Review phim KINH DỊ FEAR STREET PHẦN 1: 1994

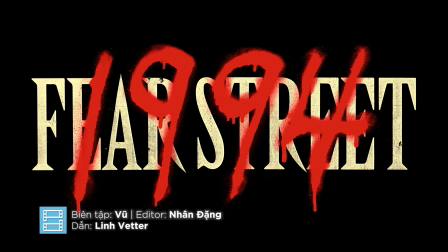0s
Fear Street phần 1, 1994 là phần mở đầu trong trilogy kinh dị mới nhất của Netflix.
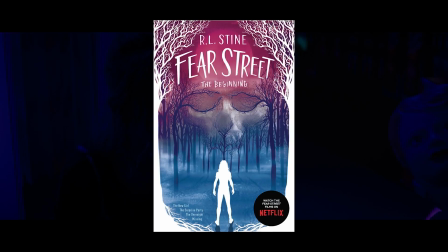6s
Đây là dự án chuyển thể từ bộ truyện cùng tên của nhà văn người Mỹ R.L. Stine, người được coi là Stephen King của lứa tuổi thanh thiếu niên.
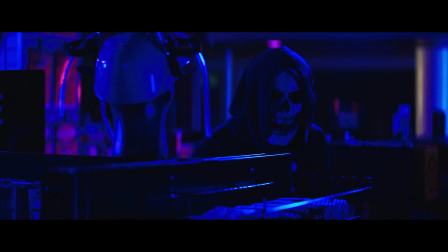13s
Do hướng đến đối tượng là độc giả trẻ, những câu chuyện của R.L. Stine thường có ít các tình tiết máu me bạo lực, mà thay vào đó, ông gieo rắc nỗi sợ hãi cho người đọc qua khía cạnh tâm lý.
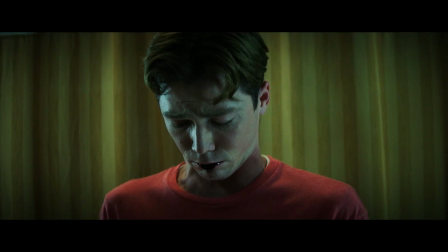23s
Tuy nhiên, trong lần xuất hiện này trên màn ảnh, Fear Street của Netflix được hứa hẹn là sẽ đem lại một trải nghiệm khác biệt so với nguyên tác, với sự gia tăng của độ đẫm máu.
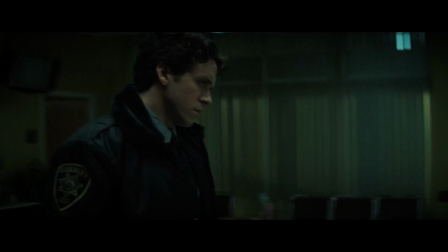32s
Thậm chí, phim còn được gắn mác 18+. Điều này đã khiến rất nhiều fan của thể loại kinh dị vô cùng háo hức. Ba phần phim Fear Street xoay quanh ba câu chuyện rùng rợn ở các thời điểm khác nhau trong quá khứ,
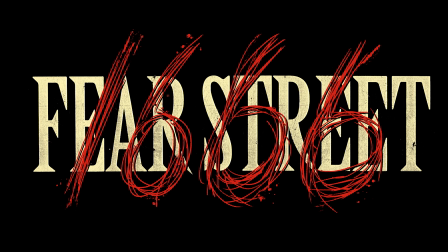44s
1994, 1978 và 1666. Nếu như phần 1 và phần 2 lấy cảm hứng từ hai làn sóng kinh dị slasher,
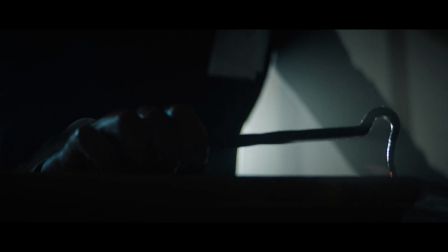52s
thì phần 3 1966 lại được phỏng theo những cuộc săn lùng và diệt trừ phù thủy ở thế kỷ 17.
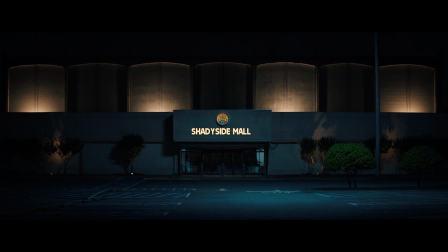58s
Phần 1 của trilogy Fear Street 1994 xoay quanh câu chuyện về những sự kiện kinh hoàng tại thị trấn Shadyside, nơi được gọi là thủ đô của sát nhân tại nước Mỹ.
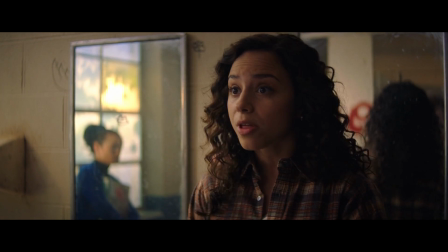67s
Tại đây, sau khi lỡ làm phiền một thế lực cổ xưa, nhóm học sinh cấp 3 dẫn đầu bởi Tina phải chiến đấu nhằm giữ gìn mạng sống của bản thân. Được kỳ vọng là tác phẩm làm sống lại dòng phim slasher nổi tiếng của thập niên 90, liệu Fear Street có thể đáp ứng được sự chờ đợi của người xem?
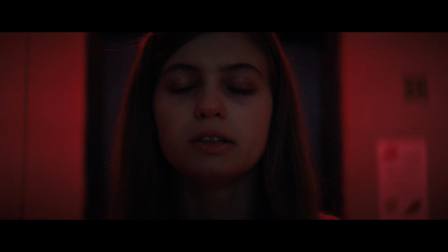82s
Hãy cùng chúng mình tìm hiểu trong video ngày hôm nay nhé!
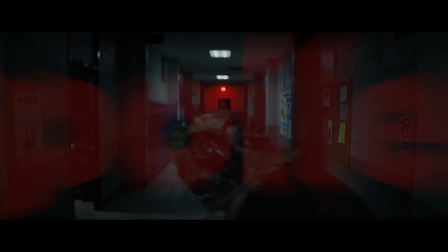85s
Mình xin cảnh báo trước phần sau đây sẽ có nhiều chi tiết tiết lộ nội dung phim, nên nếu các bạn muốn giữ cho mình một trải nghiệm trọn vẹn nhất thì hãy cân nhắc trước khi tiếp tục video nhé!
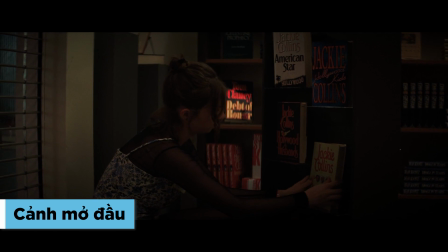95s
Lấy cảm hứng từ các bộ phim slasher nổi tiếng như Scream hay I Know What You Did Last Summer,
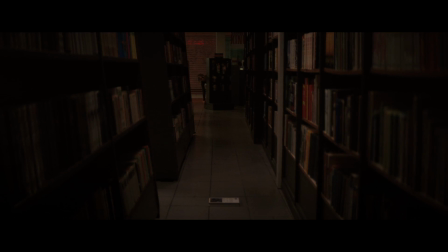100s
Fear Street 94 tiếp tục gieo rắc cho người xem sự kinh hãi ngay từ những giây phút đầu tiên.
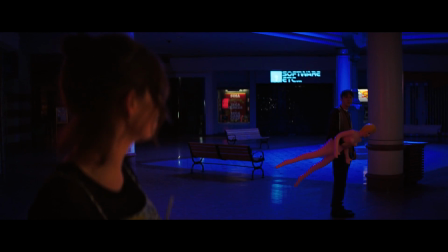105s
Người xem ngay lập tức thấy được sự không bình thường từ Ryan, báo hiệu cho một điều gì đó chết chóc.
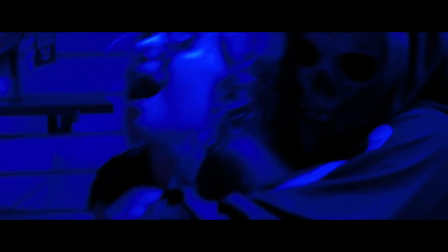110s
Ngay sau đó, nhân vật do Maya Hawke, nữ diễn viên thủ vai Robin trong Stranger Things, bị sát hại sau một cuộc rượt đuổi trong thương xá.
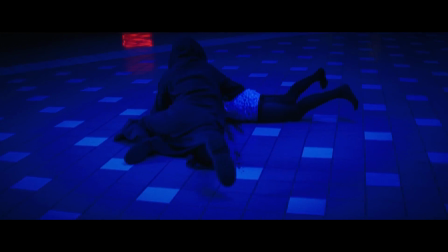117s
Đây là một cảnh cực kỳ ấn tượng, khi nó thiết lập bầu không khí vừa hài hước nhưng vẫn đáng sợ và vô cùng bạo lực cho cả phim.
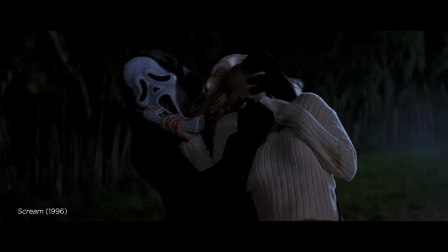124s
Ngoài ra, chi tiết này còn là sự tri ân không hề nhẹ với tác phẩm kinh điển Scream, khi ở trong cảnh mở đầu, nhân vật của Drew Barrymore cũng đã bị cho về chầu bởi Ghostface.
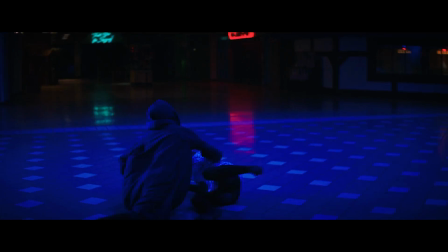134s
Từ những cú slow motion, cho đến cách mà nạn nhân cố gắng kéo mặt nạ của tên hung thủ xuống, cho đến lời tựa đề ban đầu là trò chơi khăm nhưng kết thúc bằng vụ án mạng,
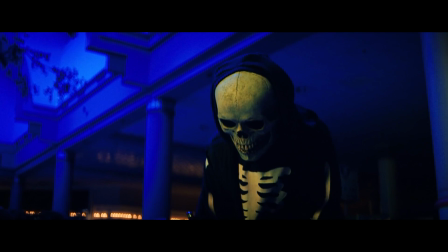143s
tất cả đều rất giống với tác phẩm của đạo diễn Wes Craven.
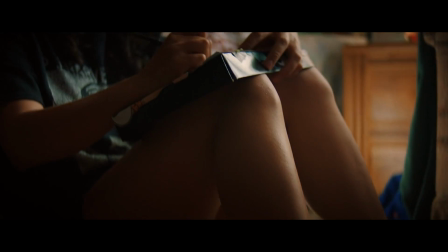146s
Sau đó, người xem được đến với tuyến truyện chính của phim, với câu chuyện của nhóm học sinh cấp 3 dẫn đầu bởi Tina Johnson.
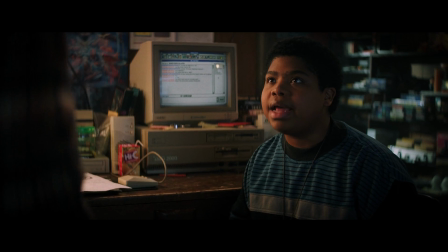152s
Tina và em trai của cô, Josh, sinh sống ở thị trấn Shadyside, nơi mà truyền thông gọi là thủ đô của những kẻ sát nhân.
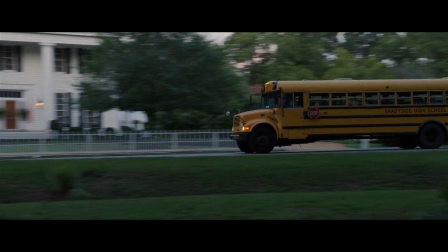160s
Tina vừa chia tay Sam, người mới chuyển sang thị trấn Sunnyvale giàu có và sung túc, nơi đối lập hoàn toàn với Shadyside.
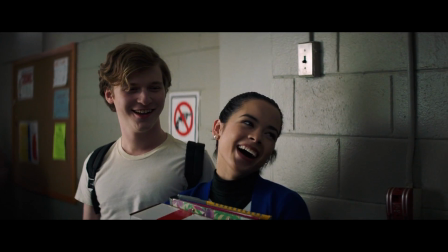167s
Tại đây, người xem có thể thấy được sự tương phản giữa hai cộng đồng Shadyside và Sunnyvale ngay từ cái tên, cho đến trang phục mà họ khoác lên người.
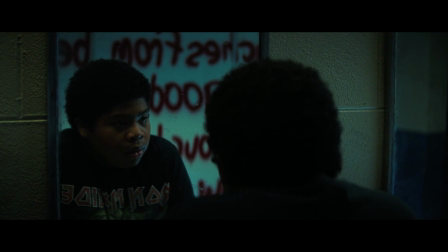175s
Shadyside được biết đến là cái nôi của những sự việc quái gở, chính vì thế họ bị các cư dân của Sunnyvale dè bỉu và chế nhạo.
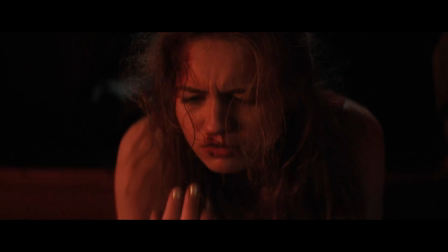181s
Và chính sự thù địch này đã dẫn đến việc Sam làm xáo trộn mộ của Sarah Fear, mở đầu cho những sự kiện quái gở sau đó.
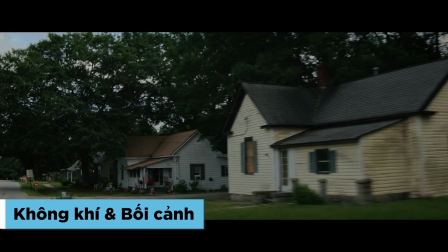190s
Điều đầu tiên mà Fear Street 1994 làm tốt, đó là việc nó đã tái hiện một cách chân thực không khí và bối cảnh những năm 90 tại Mỹ.
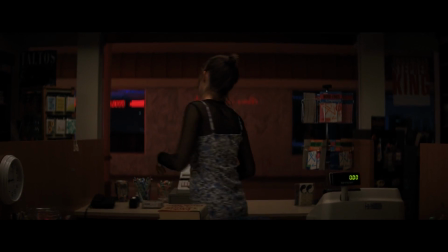196s
Từ những hiệu sách, điện thoại cố định, cho đến chương trình nhắn tin nhanh của AOL, tất cả đều mang đến cảm giác hoài niệm.
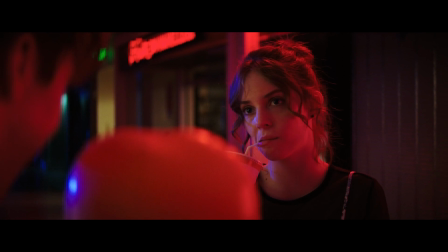202s
Tương tự, các bản nhạc nổi tiếng của The Pixies và Radiohead hay những ánh đèn neon trong phân cảnh mở đầu cũng góp phần đưa người xem về khoảng thời gian cuối thế kỷ 20.
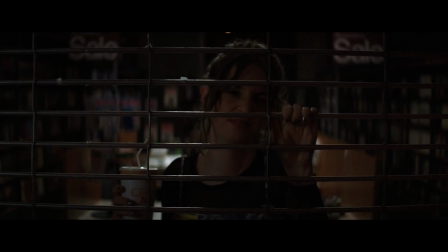211s
So với các tác phẩm tiền nhiệm như Scream, The Faculty hay I Know What You Did Last Summer, Fear Street 1994 mang một màu sắc nhẹ nhàng và tươi sáng hơn.
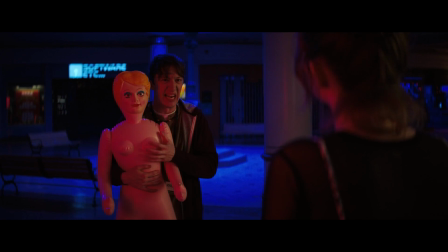220s
Người xem có thể dễ dàng thư giãn khi các chi tiết gây cười được thêm thắt giải rác trong suốt thời lượng gần 2 tiếng.
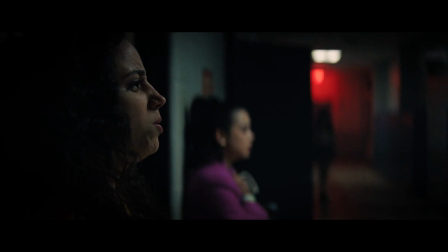226s
Tiếp đến, phần hình ảnh được chăm chút với những tông màu tối và tương phản.
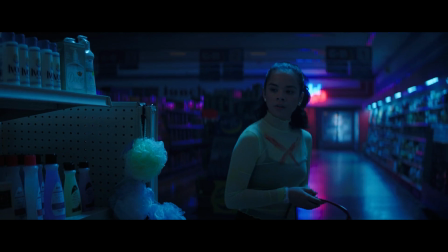230s
Trong những phân cảnh hồi hộp, các ánh tím đỏ hoặc xanh được sử dụng để đóng góp cho không khí của phim.
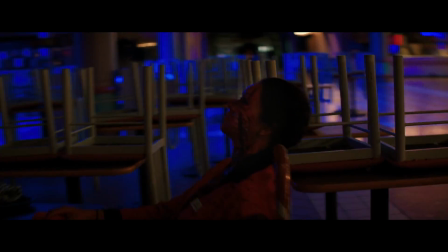235s
Về phần máy quay, Fear Street 94 khá tiết chế trong việc sử dụng các cú máy rung lắc cũng như các cú máy từ điểm nhìn của kẻ sát nhân.
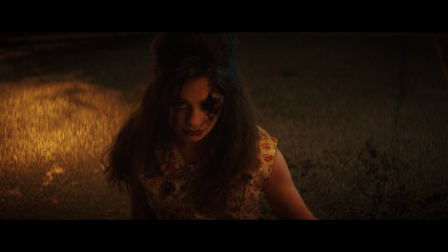242s
Điều này khiến tổng thể của phim khá tĩnh, đặc biệt là trong hai hồi đầu.